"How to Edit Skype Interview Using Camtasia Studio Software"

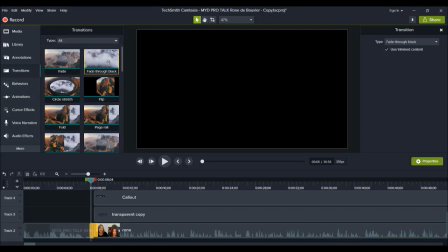4:01 This is the most used transition that I use because it's very seamless, but at the same time, it adds that touch to show a little bit more professionalism with your video. If you were to add something like this or a flip,
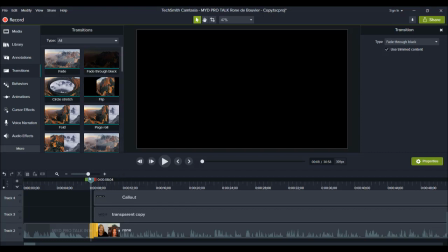4:17 it wouldn't look as professional, especially in the current industry that she's in and the interviews that she's doing. If you're doing like a totally creative project, then yeah, sure, use all these crazy ones. But for this video, we wanted to do a nice seamless transition. So this is a fade through black.
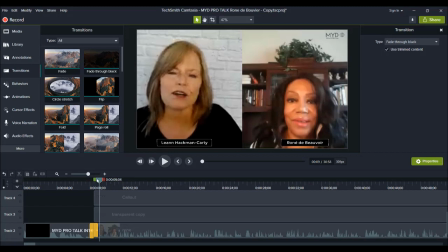4:35 So it goes to black and then it'll fade lighter and lighter until it reaches the video. So now here, this bottom part is the actual interview that my client did through Skype.
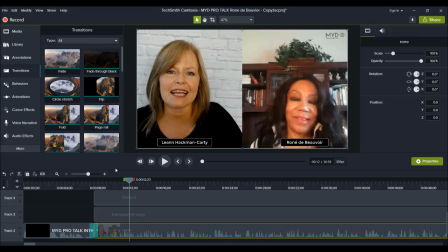4:48 And Skype allows you to, speak with one another, and then you can actually record that. So if you're doing an interview, you can record it. And this is actually one piece here. So this isn't two separate video clips.
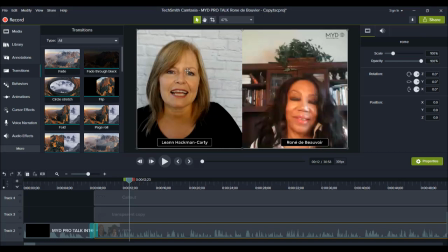5:04 When you record on Skype and you get the video file, you'll actually have these. It looks like it's two separate, but it's actually one video, and they've done like a nice half and half separation.
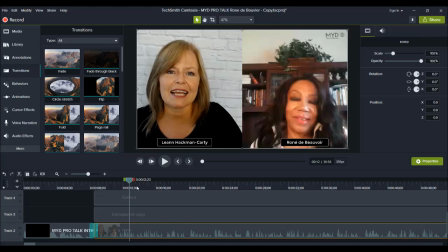5:19 If you guys haven't seen my Skype tutorial on how to record your Skype calls if you are doing an interview type thing, I will have that down in the description down below. So I've placed the Skype interview here, the video file.
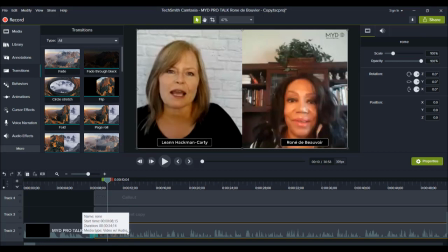5:35 And then with this, I've added some audio adjustment.
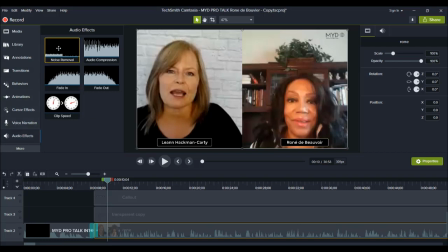5:39 So I've gone to audio effects and I've dragged down noise removal on here. And how you know that you have noise removal on is when you click on your video file and you go over here,
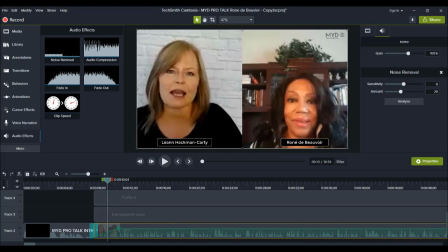5:52 you will see that you have noise removal. If I didn't have noise removal, it would not say this on the video file. You can also see here that I did a fade in on the interview because in the beginning, when my client is first speaking, it's a little bit loud for her intro when she's starting to first speak.
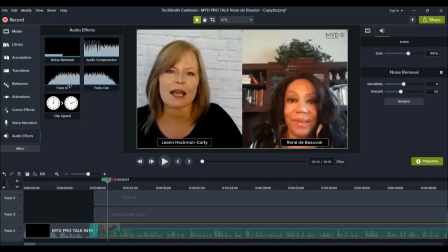6:12 So I just did a little bit of a fade in. I dragged this down to the beginning and it does this slanted thing here, which makes the audio go from lower to higher in a more gradual form rather than it just being like really loud right off the bat and scaring the viewer.
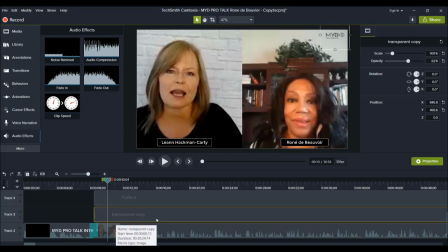6:29 Next, on top of the actual video file, I have this transparent logo for my client and it's right here at the top. I put this here for her so that her videos can be branded so that people
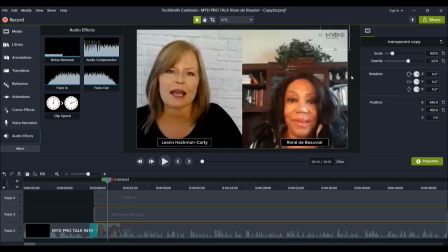6:45 know that these are from her channel and it's branded with her logo and brand. So I've placed that there on the top right corner. I made it a little bit smaller and then I gave it a little bit of a transparency. So you lower down the opacity, which makes it a little bit more transparent.
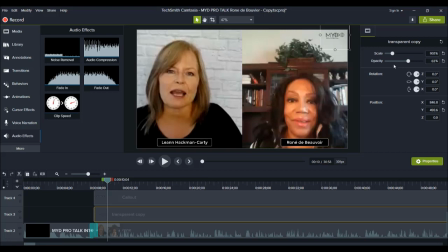7:04 You don't have to, but I just thought that it would be a nice touch to just fade it out just a little bit. Next, we add the name tags for each person. So these two here are the name tags. So right here, I've added this one right here, and then this one right here.
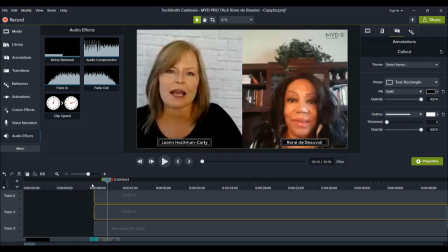7:22 And this is so that the viewer knows, who's who in the interview. And I've also added a behavior. You'll see they pop up slowly there in the beginning, and they stay on the screen the entire time.
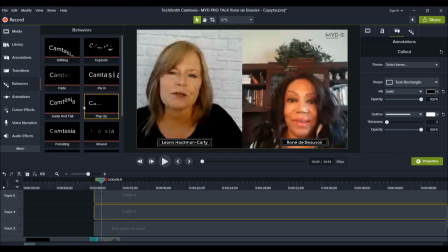7:38 So I added the behavior pop-up. It's one of my favorite behaviors to use. Again, it looks cool, but then it's not too cheesy. It does this like popping up thing, and then once I have the pop-up
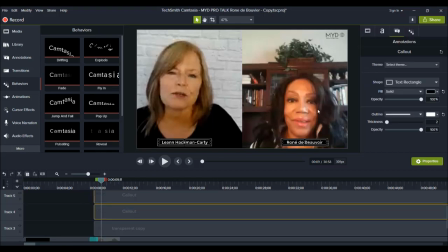7:54 behavior on these two text pieces, I make sure that it just stays in place. So for the in, it's gonna have hinge, spring, and it's coming from the bottom. During, I'm having nothing going on.